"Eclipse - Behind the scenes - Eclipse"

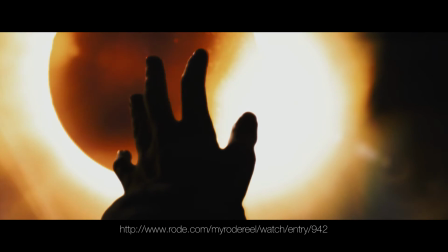[0:00]
Hi, I'm Mark Ledyard, and this is another behind the scenes for the film Eclipse.
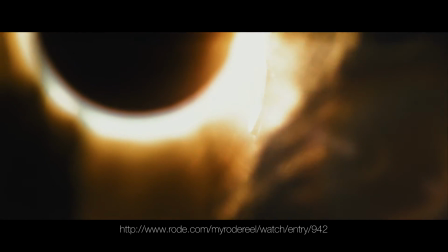[0:04]
It's a bit of a tutorial as well, and it's about how we created this solar eclipse effect that you can see in the short film here.
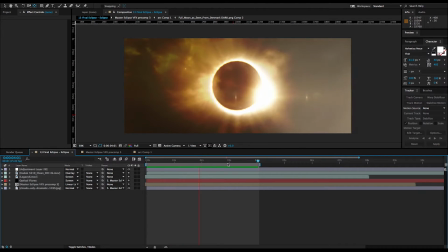[0:10]
It was an effect that is entirely created in After Effects. It's entirely created from stock images and from effects in After Effects. It's really a complete CG build, and I thought it was important to explain how we did it because it's a good example of creating something digitally in After Effects,
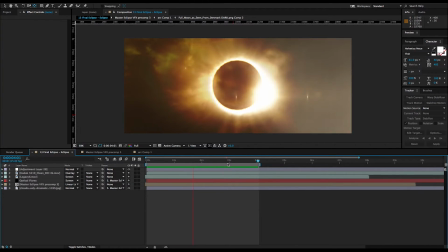[0:26]
but then using filters and effects to make it look more organic, more natural, and much more like something that could conceivably have been shot, albeit in a very stylized way.
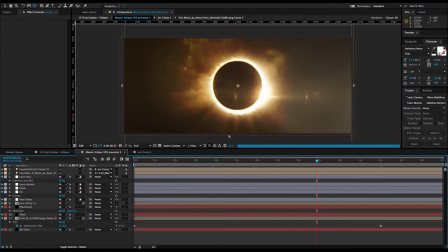[0:34]
So I'm just going to take you through it step by step. So the first thing we did was we created a composition, and we did the main lens flare effect in this composition.
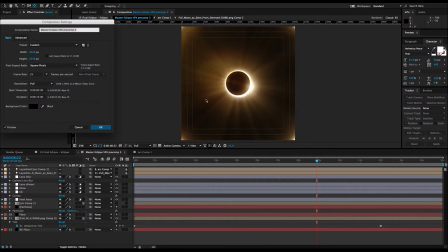[0:42]
And this composition was a big one. It was 2048 by 2048 pixels. And this composition was so we could see the full effect, see all the rays, all the beams, and so we could zoom into it a bit afterwards as well.
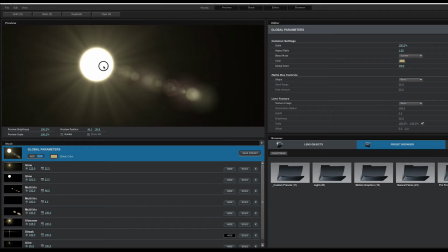[0:52]
And we basically started with an Optical Flares layer from Video Copilot. And we've got lots of light rays coming off this and some other lens flare effects.
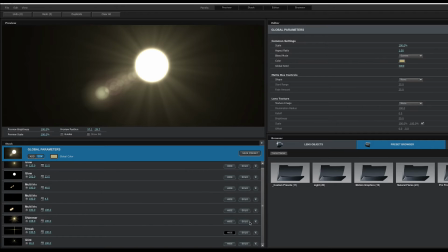[0:59]
It's a very simple Optical Flares layer. It's nothing too complicated. It's just basically giving us the sun for the background there.
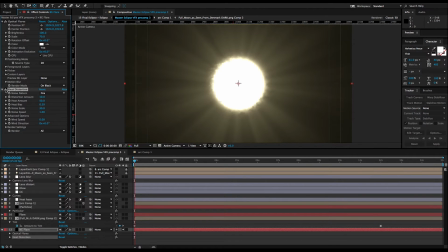[1:05]
And on top of that, we added in the heat distortion effect, also from Video Copilot, which just dirtied up all the edges and made it look more organic, more natural.
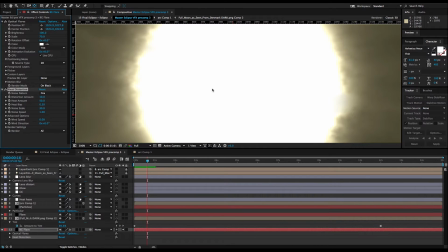[1:14]
And it gives you a great heat distortion effect. It's a lot of noise in there, a lot of great detail. And on top of that, of course, we added our moon.
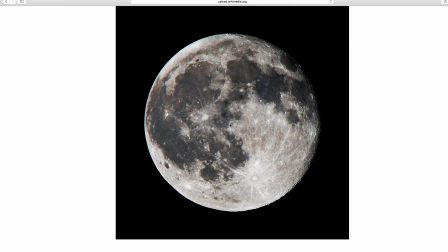[1:21]
And so I found a free image of the moon online, this one from Wikipedia, and we've darkened it down quite a lot, so I mean there's very little detail left in it anymore.
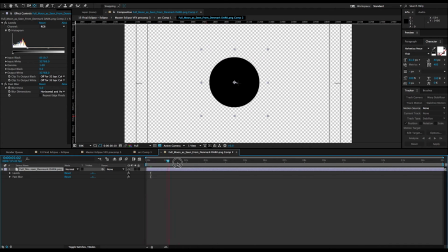[1:29]
And then that's just got a couple of keyframes on it that move it from left to right. And that moon is pre-comped in its own composition, and there's a reason for that which you'll see in a minute, and that then obviously moves in front of our lens flare effect. On top of that we have another flare layer, and this uses the custom flare that I showed you how we built in the last tutorial with the sky replacements.
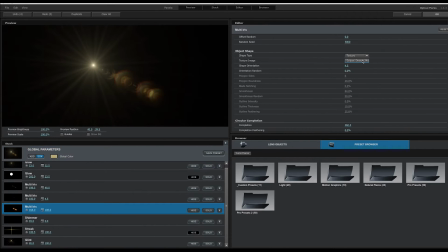[1:47]
So the flare elements in this come from a real lens flare that I shot during a solar eclipse.
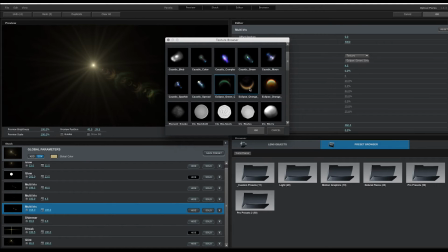[1:52]
All those beautiful little half-moon shapes, they're actually real elements from a real lens flare shot actually during an eclipse.
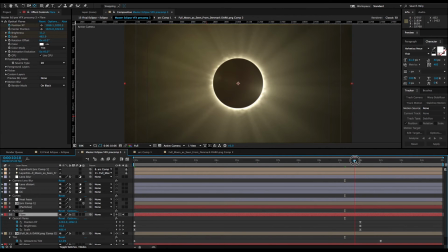[1:58]
And that layers on over the top, and so as the moon eclipses the sun, in this top Optical Flares layer we have the moon set as a foreground layer. And because it's pre-comped, Optical Flares looks at the pre-comp, it sees the shape of the moon, and as it moves across, it automatically blocks out the lens flare, so that gives us some animation almost for free. The next thing we added on top of that was a particular layer, almost like embers from a fire, blown in the solar wind.
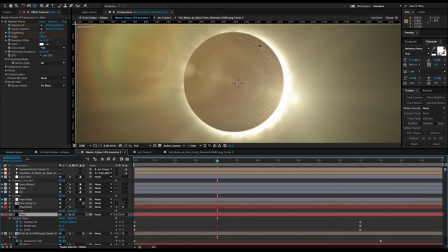[2:22]
This is not a realistic effect at all, it's very much something stylized, and so I was having some fun with it. And this particular layer emits from a custom layer, and that's a pre-comp again.
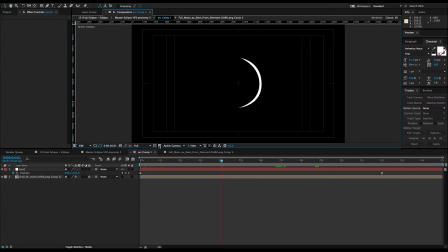[2:33]
And all I did was I created a very, very simple shape, this arc, and that's just a white solid with a mask on. So we just used the same keyframes from the moon moving and the arc moving, that little arc shape moving.
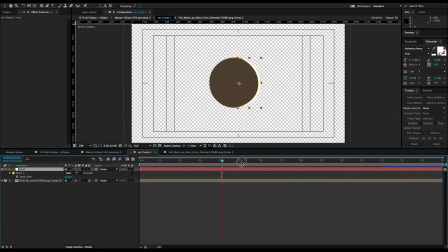[2:44]
And that's going to be our emitter in particular, so the particles are going to come from that thin band.
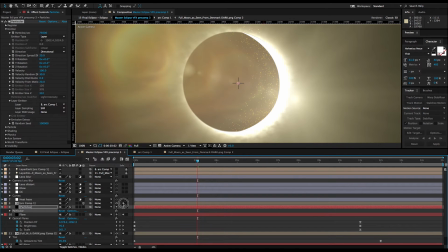[2:49]
And then they're blown by the wind using the physics properties in particular, and so they just move across the sun as if blown from the wind as they come across. Next we have some more heat distortion.
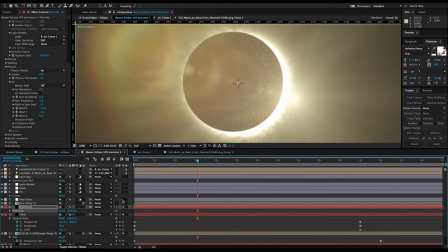[3:05]
Again, this is using the heat distortion effect from Video Copilot, and again that's distorting the edge of the moon now, it's distorting the particles, it's distorting everything underneath it again, providing more detail, more noise,
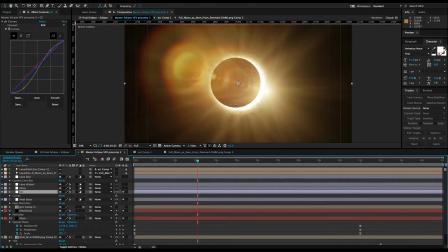[3:15]
more interest. On top of that, some more colour correction, curves layer, just to add some contrast, some more colour. So you can see the effects starting to come together now. Next I'm using a diffuse glow effect from Red Giant Universe.
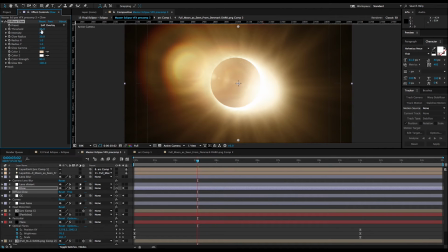[3:28]
This is actually one of the free ones that you get if you sign up to Universe, and that's just providing a little bit of bloom, a really nice soft glow. And now the next layer is a lens distortion layer.
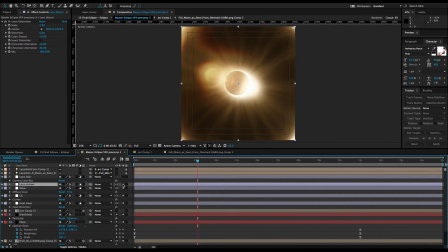[3:38]
And all these layers, all these effects, are there to simulate things that might happen if you were shooting it with a real camera. So lens flares, chromatic aberrations, glows, lens distortions, all these things are there to make it seem much less digital and much more organic,
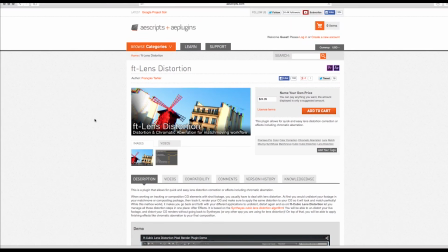[3:52]
much more like it could have really been shot. And this lens distortion effect is from AE Scripts and AE Plugins.
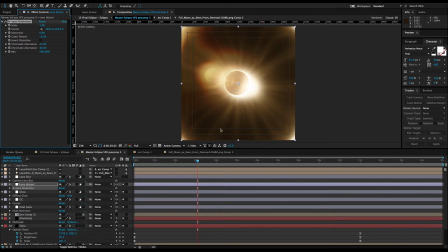[3:57]
It was designed by Francois Tallier, and it's a lovely lens distortion effect. And it's got chromatic aberration built into it as well.